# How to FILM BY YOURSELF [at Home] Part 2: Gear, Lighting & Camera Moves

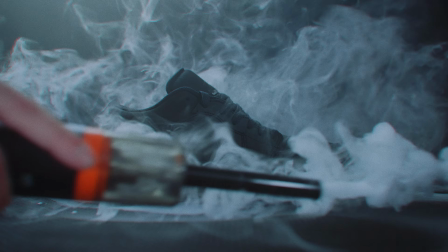438s
Because I wanted the smoke to reveal the shoe, you know? first the shoe covered in smoke and then after a few seconds the smoke should disappear and reveal the shoe but it's so difficult because that smoke never does what you want it to do the slightest movement in the air makes the smoke
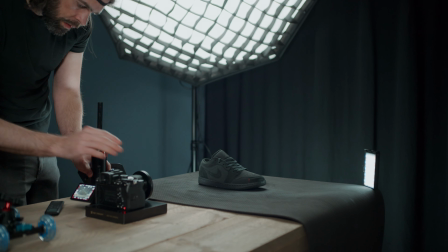454s
do a different thing so what i did was doors closed windows closed and
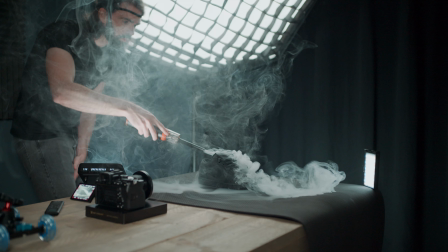460s
then just a matter of trying it five times ten times until i had a shot
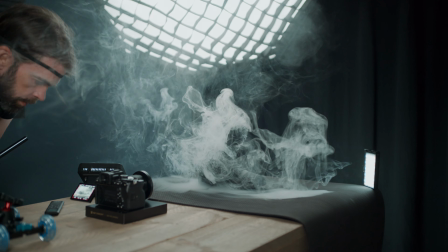464s
that looked almost perfect and remember guys it's never perfect so
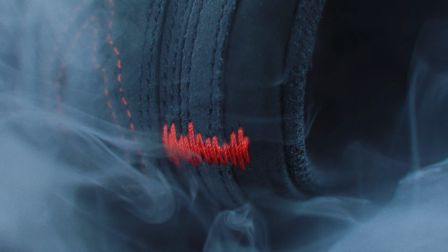470s
almost perfect is good enough this shot was pretty similar also a static shot
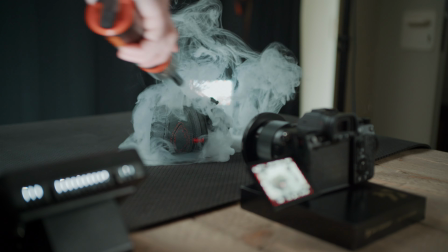474s
i just gave the shoe some more lights and i also added a digital zoom in post same for this shot so all those push-in shots are digital zooms and again it's just because it's almost impossible to and move the camera and pull focus and add smoke with this portable smoke machine you know I'm just one man two hands so in this case a digital zoom is a great solution but then when I didn't need to focus to be on one
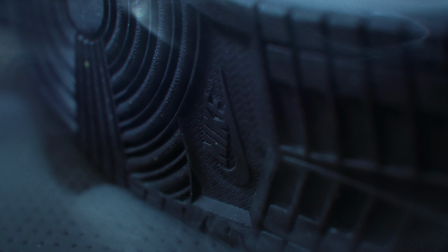500s
point during the movement during the camera movement or when it was a panning shot which means that the subject stays in focus because the distance doesn't change well for those shots I used my little camera skateboard and like I said this is such a game changer because I used to do these shots handheld sometimes i slid my hands over the desk to get a steady shot but then when the subject the product is a bit taller and you can slide your hands over the desk well then it still looks like a handheld shot sometimes even with slow motion and stabilization turned
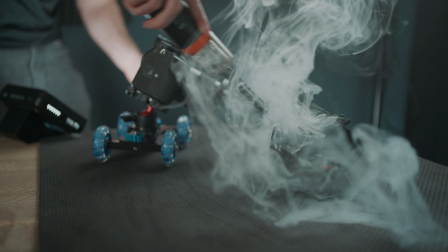533s
on and this little skate dolly solves that problem it's not perfect you need a smooth surface for example also a steady hand if you want to get a
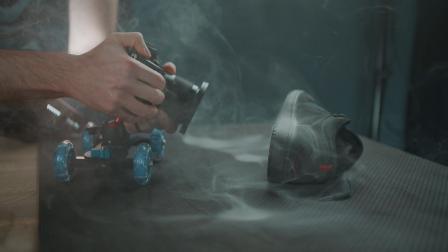542s
nice evenly paced shot but for budget solo filmmakers you have to get one okay and again here also the difficult part was getting the smoke right so first spray the smoke and then right away do the shot and hope that the smoke would do something cool and then for this shot the air
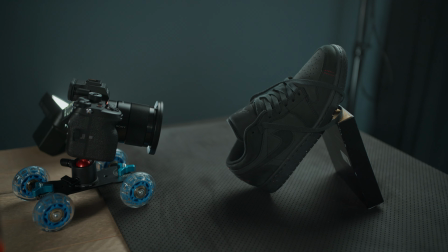560s
jordan logo in the shoe i put the shoe in such a position that the camera was looking straight down
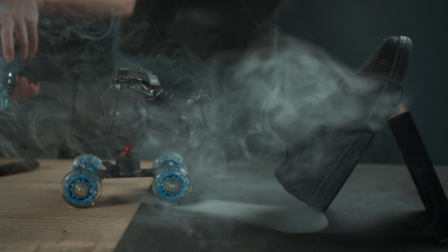566s
the shoe and instead of moving the camera I move the light to reveal the logo. So that's another way to create movement in your shot. Not move the camera but move the light. And I guess that's about it. Yeah not too crazy right? Not too difficult? Not too complicated?
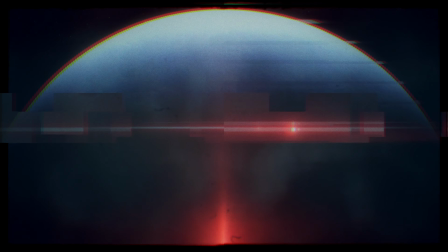583s
Because you know as usual a lot of the magic happens in the edit. But this shoot was a lot of fun.
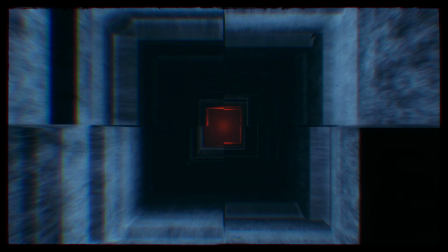589s
I learned a lot. Like, man, I've learned so much by just doing a lot of stuff. It's incredible. And that's what it's all about, right? You make these kinds of videos to learn a ton in a short time span. And it worked once again. I hope it will help you too. I hope it motivates you. It inspires you. I hope you'll create something yourself. And well, thank you so much for watching and see you in part three, editing.